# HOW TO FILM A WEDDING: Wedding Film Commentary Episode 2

now this um reading was
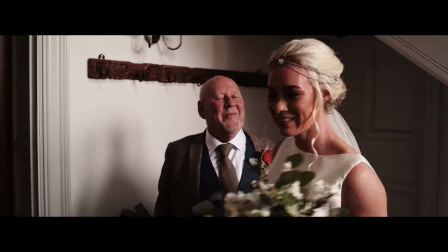recorded with the tx650 just attached to um heather here
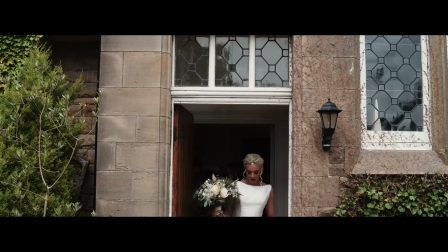you can just about see on the right when it comes to readings if it's just
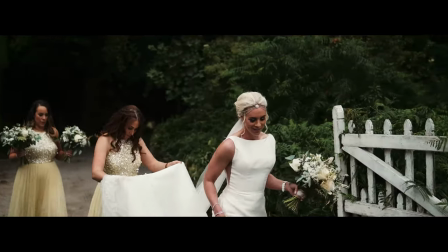a generic one i'm not really bothered about leaving them in but if it's something personal that's been written for the bride and groom
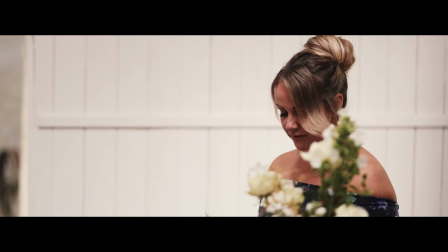then yes definitely going in.
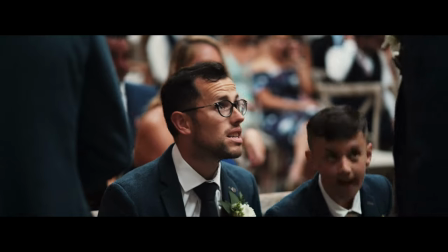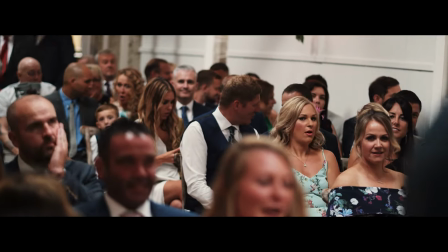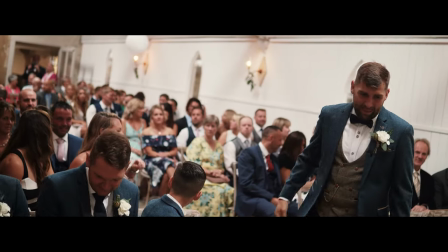Heather actually we shot her wedding the previous year. Nice room well lit at the front really good.
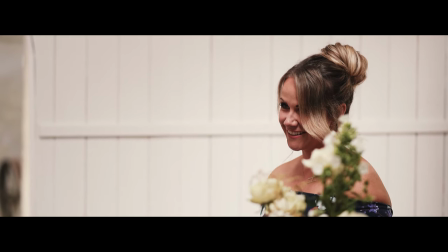So for this for the bride coming down the aisle because I only had one angle walking down usually I like to have more than that but he
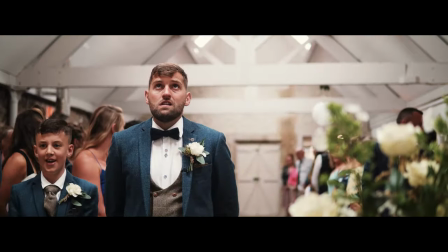was just a little bit cramped and I kept the focus mainly on the groom which worked quite well after all just because I wanted to keep
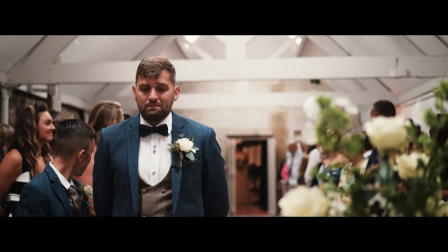it safe as you can see he's wearing the Tascam for his vows there on his lapel
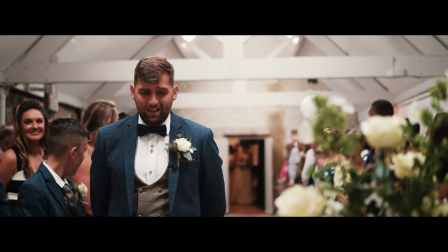good emotions from me I was I was smiling at that
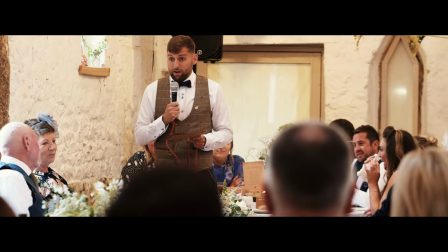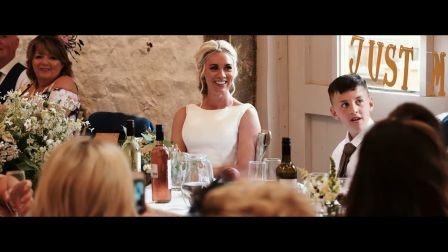money.
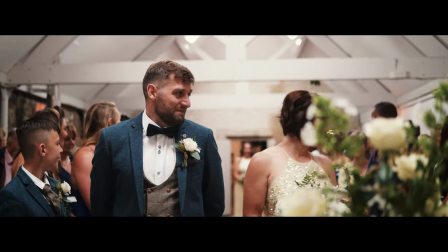So we just let, you know, the bridesmaids walk into focus rather than trying to track them.
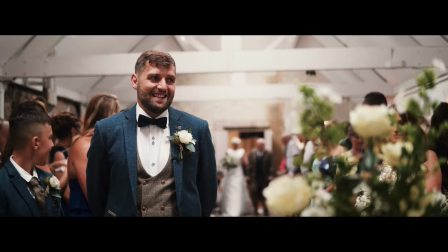If I had another angle, I'd risk tracking, but not for this. And I think it works quite nicely.
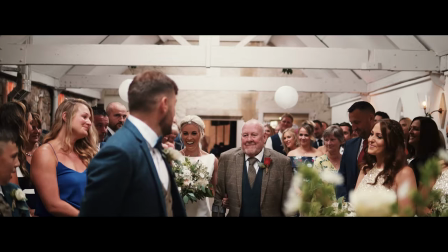You can see her walking into focus. I do, I think I do track her right at the very end. This was with a 35.
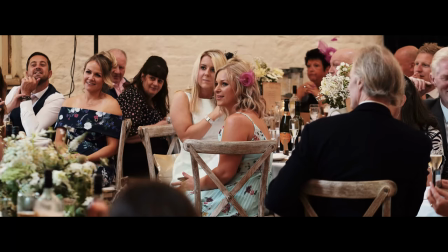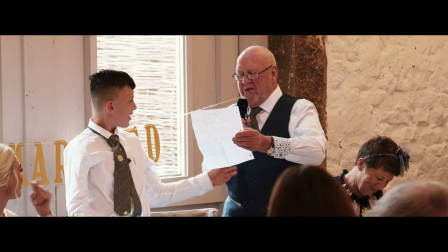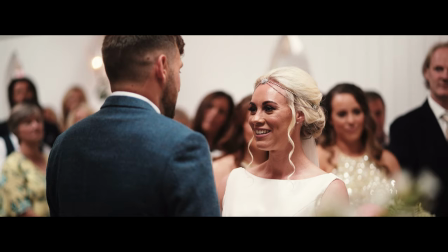So I like to mix up the speeches We flick them back and forward Between individual ones If they're relevant to certain times of the story
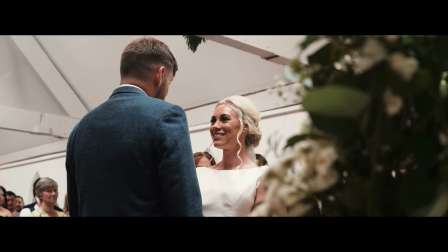85 here 35, I'm not happy with the fact that I got both From the same angle I do like the other one but it was quite cramped So
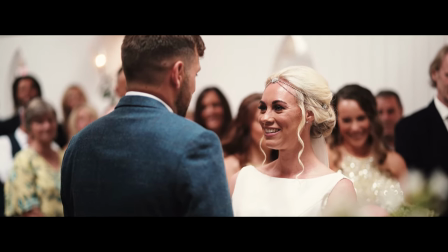if I could go back I would have changed that a little bit But it's done
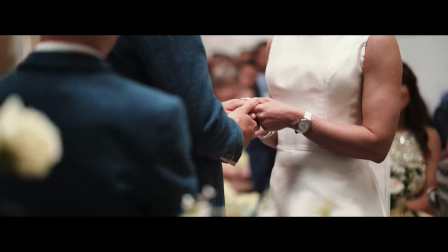It's not, see, that's nice, you know, because we're getting the rings going on there.
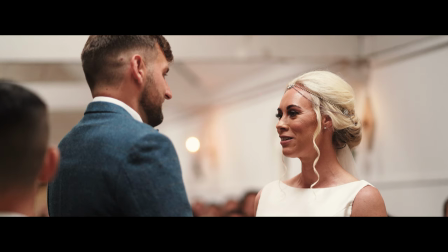It's a slightly different angle, even though it is from the same vantage point.
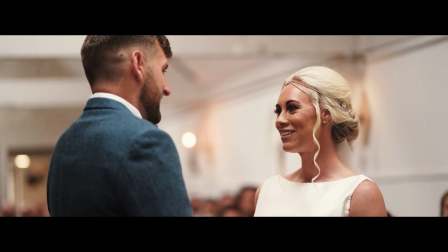May this ring remind us of this moment and of the commitment I have made to you.
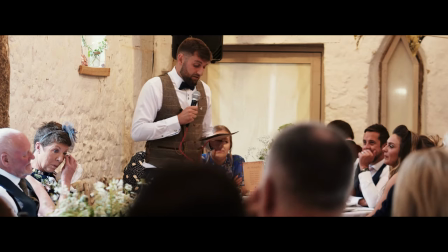For those of you that don't know how we've been ever met...
I like, see, I like shooting through things for the speeches just to get a lot of depth.
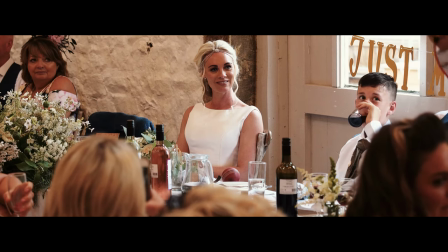Sorry, you are actually a viewer who sat down.
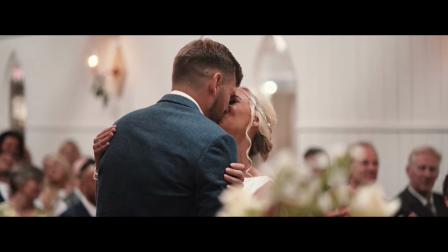The same here with the flowers. You know, you've got the depth of the background, the people in the crowd, and the depth of the flowers.
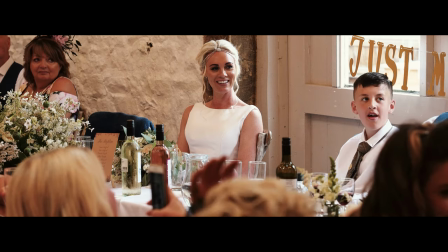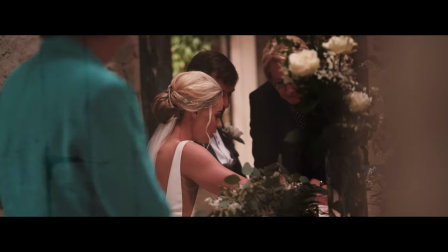I don't always include the sign and register.
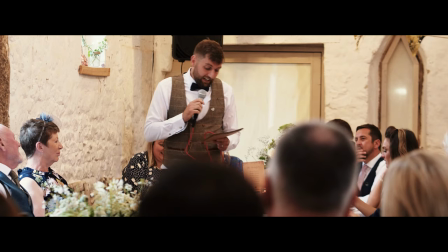I might give that as an extra, but it's just not really relevant for video.
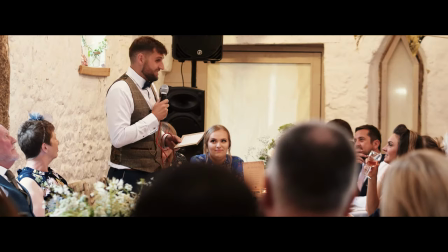It's more of a photo opportunity, really.
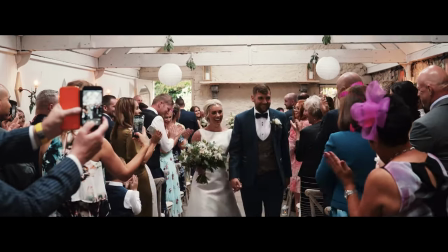So I did a tracking shot with the 85 on this and it grabbed them all the way up really until they got too close to me.
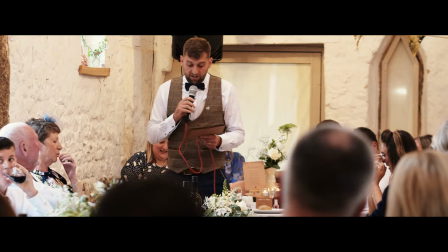I had to release it.
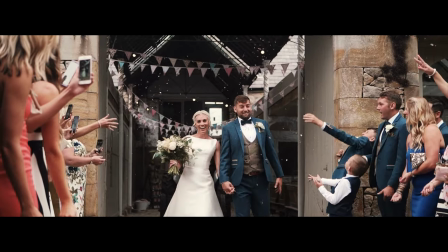So it's very rare that I'd actually do a slow-mo shot on confetti but
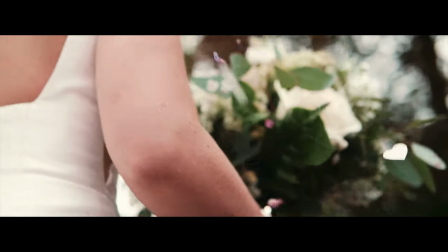I just got in the crowd and just tracked him and got her hand and flowers with It's not what I usually do.
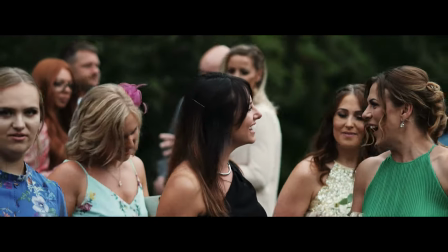And straight into the drinks reception where we sort of upped the pace a little bit, you know, with a little bit of more funky music.
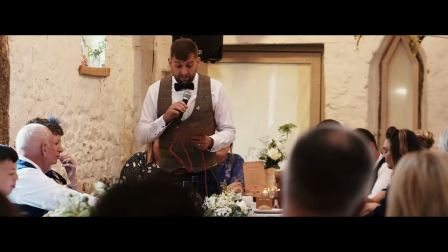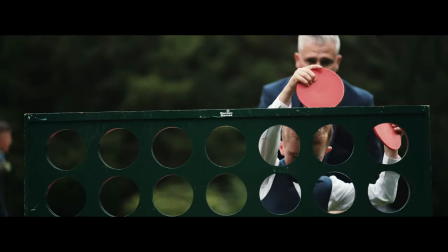And because we started getting more funky, we added more of the humor where he's telling stories about how they met, mixed in with all the action going on in the gardens.
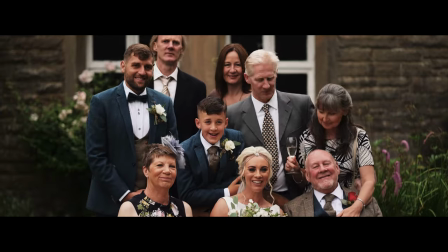So the drinks reception are really easy to shoot. You're literally just walking around.